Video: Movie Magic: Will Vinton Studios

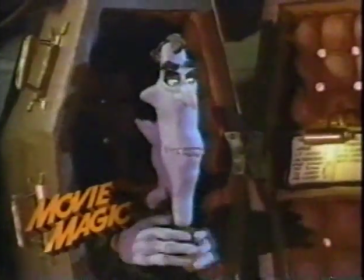0:00 Coming up, a wild gallery of stop-motion creatures and digital characters are brought to life by the father of playmation.
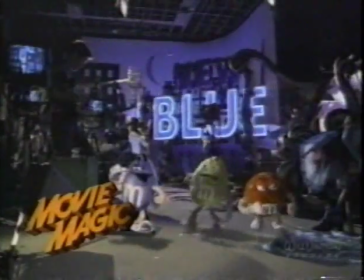0:09 Great.
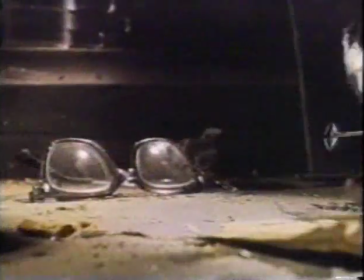0:13 And a bizarre electronically charged character known as Mr. Resistor runs rampant through a dusty attic.
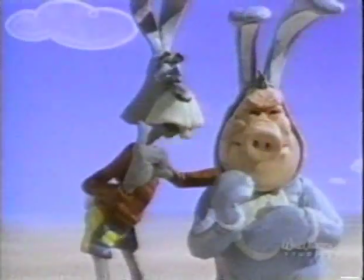0:22 These and hundreds of other fantastic characters were not created in the hustle of Hollywood,
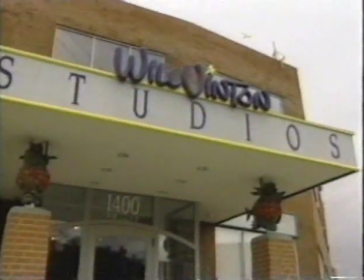0:28 but on a colorful street corner in Portland, Oregon, at Will Vinton Studios. For me, it's been a fascination with bringing things to life, bringing characters to life.
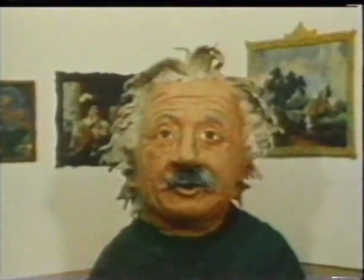0:40 Even though Will Vinton and co-creator Bob Gardner won a 1975 Oscar for their first animated film, Closed Mondays,
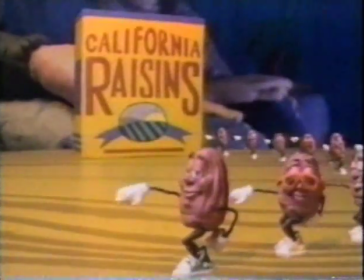0:49 it was a singing band of hip raisins that brought the studio to national prominence in the mid-80s.
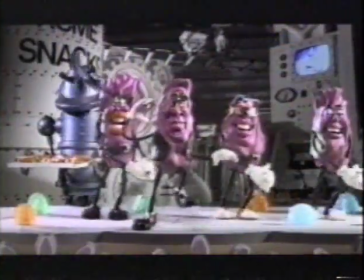0:55 and claymation became Vinton's exclusive term for his special brand of stop-motion animation.
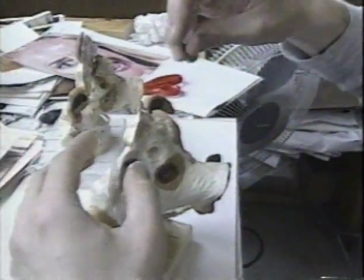1:04 Today, Will Vinton Studios is acclaimed for dimensional animation,
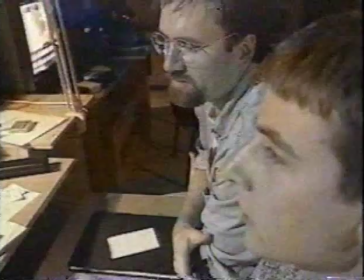1:09 a masterful blend of clay, stop-motion, and computer-generated imagery.
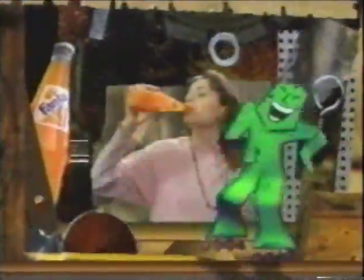1:16 Vinton's commercial spots for Fanta Soda feature a spry green character who enlivens a cow cocktail party.
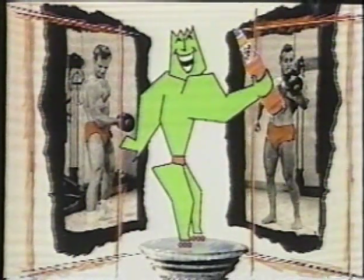1:25 While Phantom Man is a computer-generated image,
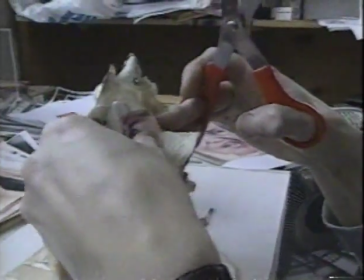1:29 the cows are created from clay and cut out photos of human eyes and mouths.
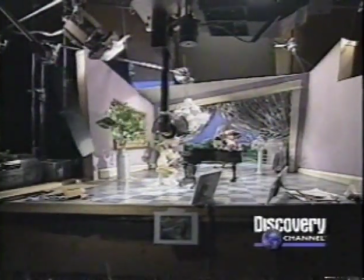1:36 They are then filmed on a stop-motion set and later composited with computer graphics.
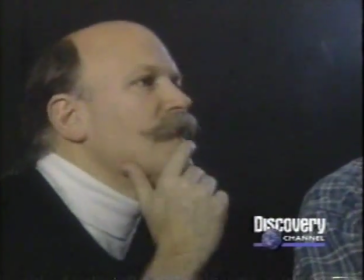1:43 That shoe doesn't look like it's rotating much.
When Vinton was contracted to produce a series of M&M commercials,
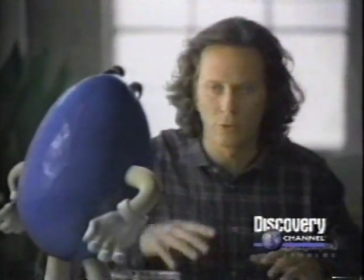1:50 studio president David Altschul saw a perfect opportunity for CGI.
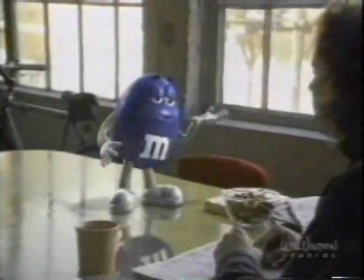1:55 It was important that the surfaces of the M&Ms actually look like real M&Ms. And we knew that we could come close with clay or other materials, but that it would never be perfectly real.
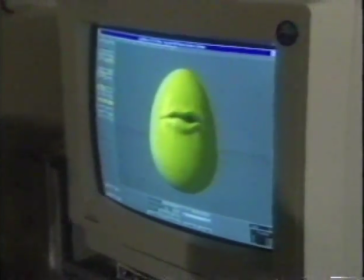2:07 Whereas we knew that we could hit it dead on in the computer.
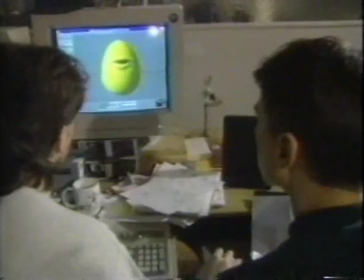2:11 While Will Vinton Studios has successfully created lifelike characters in the computer, it has not abandoned stop-motion.
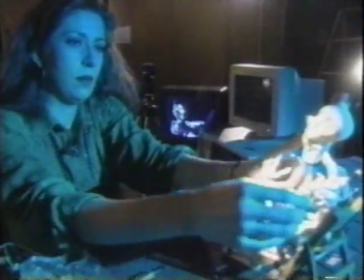2:20 For the Vinton Halloween television special, Comedy of Horrors,
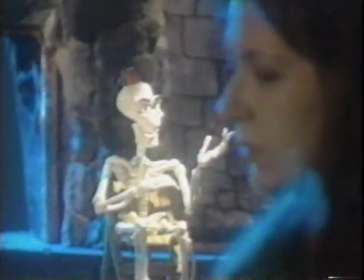2:25 master animator Teresa Drilling brings life to a stop-motion puppet constructed from foam latex, clay, and plastic.
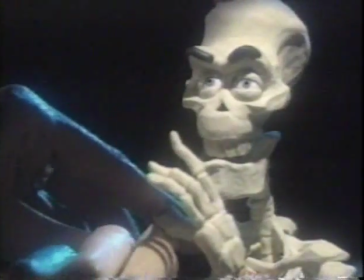2:33 This character is a character called Famine. He's supposed to be one of the four horsemen of the apocalypse.
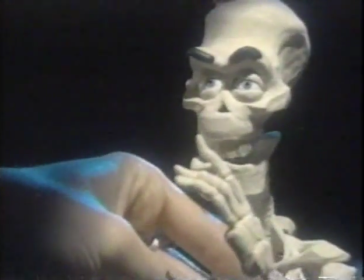2:40 naturally he's a skeleton because he's famished and he's at a convention he's on a sabbatical right now so he's just kind of whooping it up with his buddies
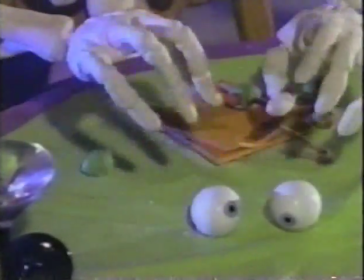2:51 and getting kind of skunk key to effective animation is the ability to
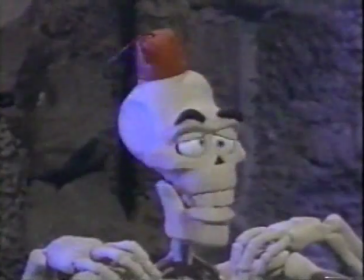2:57 create movement appropriate to a character's personality especially one as outrageous as famines
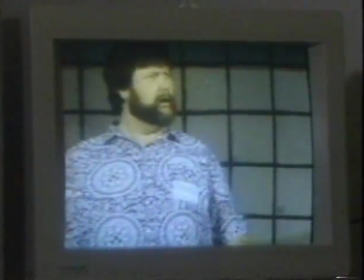3:03 one of teresa's
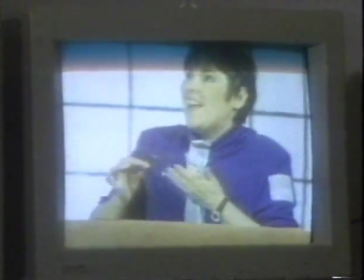3:09 secrets is studying reference film which will never be seen by audiences the actors that we
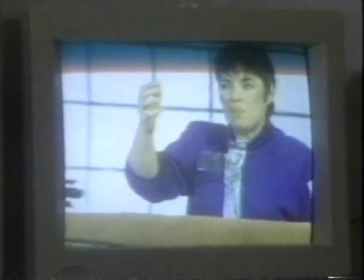3:15 see here in the reference film are the actual actors that perform the voices when we bring them in to perform the voices on mike we also bring in a film crew and we actually film
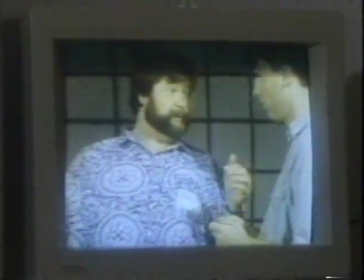3:27 the actors as they perform the voices here we have the skeleton character but you know what if any of those other guys knew you're alive they'd rip your snout off
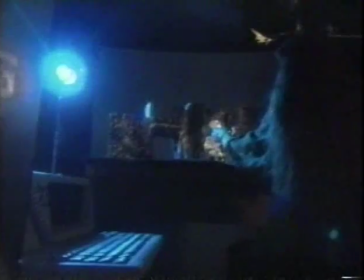3:36 the animators then use that as reference as they go out on the set and actually animate but you know what if any of
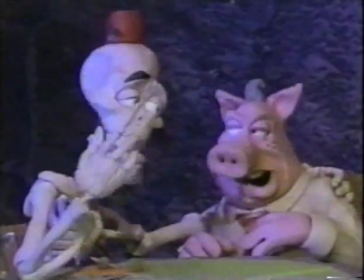3:43 those other guys knew you're alive they'd rip your snout off
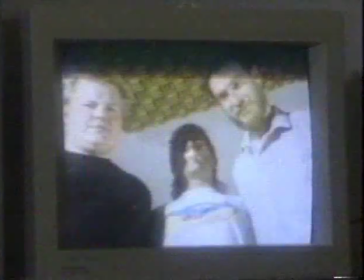3:49 hello and as the project continues on more and more of the finished animated shots get dropped
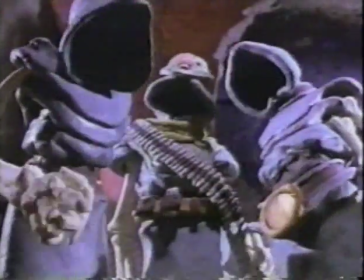3:55 into place and pretty soon the whole show is in its entirety finished the